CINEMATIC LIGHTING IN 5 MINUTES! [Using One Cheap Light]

I've got something super interesting for you today. I'm gonna show you how you can turn a boring flat-looking scene like this into something like this
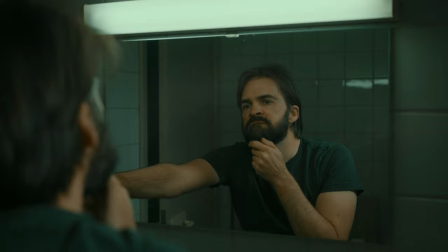Dark moody gritty and cinematic because that's what we all want, right? A cinematic look and all you need is your camera and one cheap light. That's it
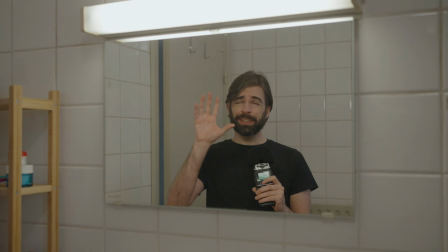0:35 welcome in my bathroom and well i chose the bathroom because it has that old fluorescent light above the mirror and a fluorescent light you know it will give you that dark gritty cinematic look that i really like now of course you don't need a fluorescent light you can just use the available lights
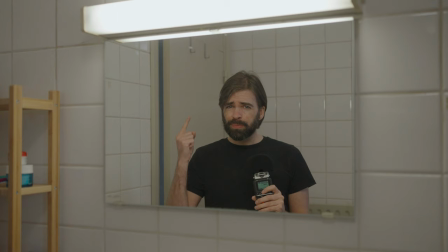0:53 in your bathroom but this is the perfect situation to show you how you can manipulate existing lights just by using your brain a little bit. Right now all the lights are on the fluorescent light but also the main light here above me and well you can see it right it looks way
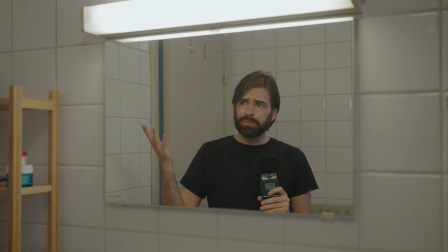1:10 too bright too flat the tiles there behind me for example I would like them to be darker so that the focus is more on me so let's start by turning off the main light.
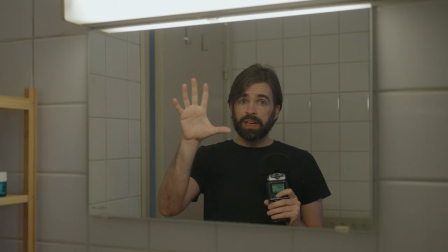1:22 There looks a lot better already but still i think the tiles back there could be even darker and the fluorescent light because it's right in front of me it's lighting my face very evenly there's no depth
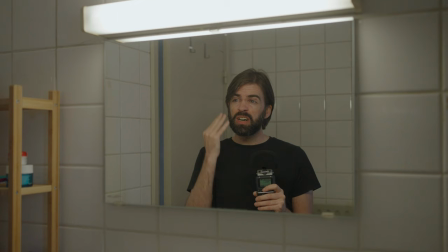1:35 no shadow or anything i would like to have at least a little bit of shadow on the left side of my face not too much of course because the light is in front of me and it would look weird if there's a dark shadow
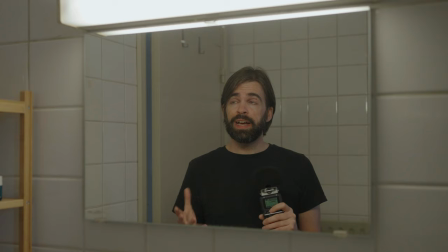1:47 on this side of my face but just slightly you know to create a little bit more depth so how do i do that how do i make this fluorescent light look less bright without having to call an electrician or without having to cover it up well
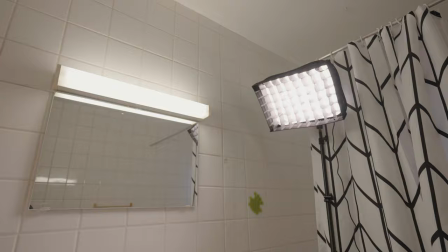2:03 i put an extra led panel over there next to the mirror and i'm gonna set that led panel the output all the way to the maximum let me do that first
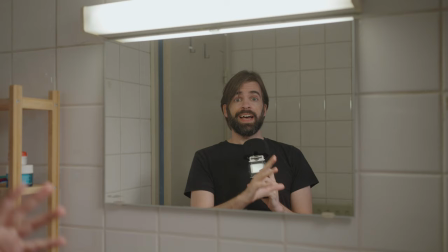2:16 okay so I turned on the LED panel and it's all the way to the maximum 100% so what it's doing now is it's overpowering
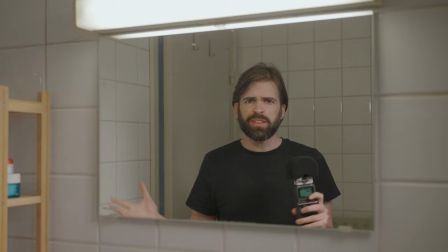2:26 the fluorescent light so of course everything looks way too bright now because
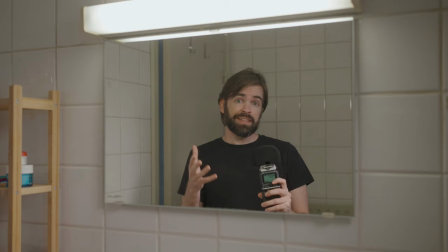2:31 you know I added an extra light at 100% and the exposure is set for just the fluorescent light so all I have to do now is adjust the exposure on my camera and I'm gonna set the exposure for the LED panel,
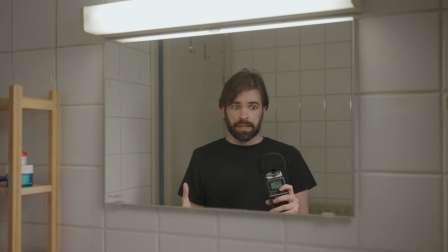2:46 not the fluorescent light. So in a way what I'm gonna do is I'm gonna underexpose for the fluorescent light. So it's gonna look dimmer, less bright. Does that make sense? If I set the exposure now for the brightest light then the light that's less bright is gonna look even less bright.
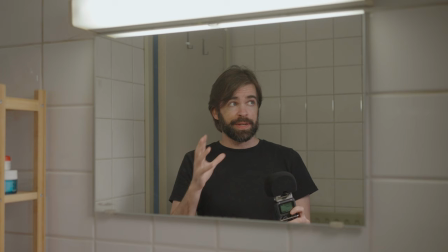3:05 Wait, that does make sense right? Yeah I think it does.
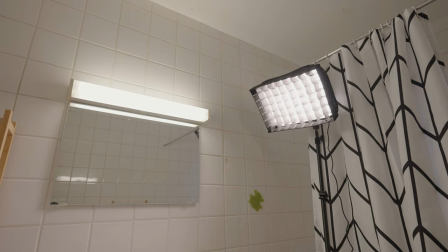3:09 And also because the LED panel has a little softbox with a grid it's pointed at the right side of my face not the background
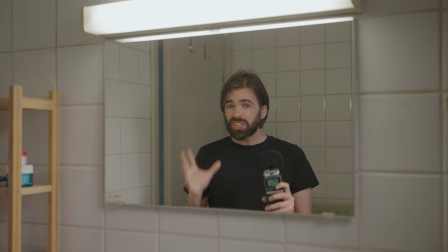3:17 just my face here it's also gonna create a little bit of shadow on the left side of my face not too much but just enough you know what let me adjust the exposure with the ND filter and then you'll see what I mean you'll see that it will look a lot
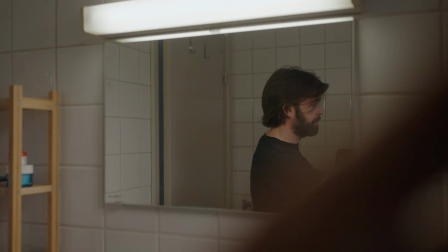3:32 moodier darker yeah exactly what I'm looking for I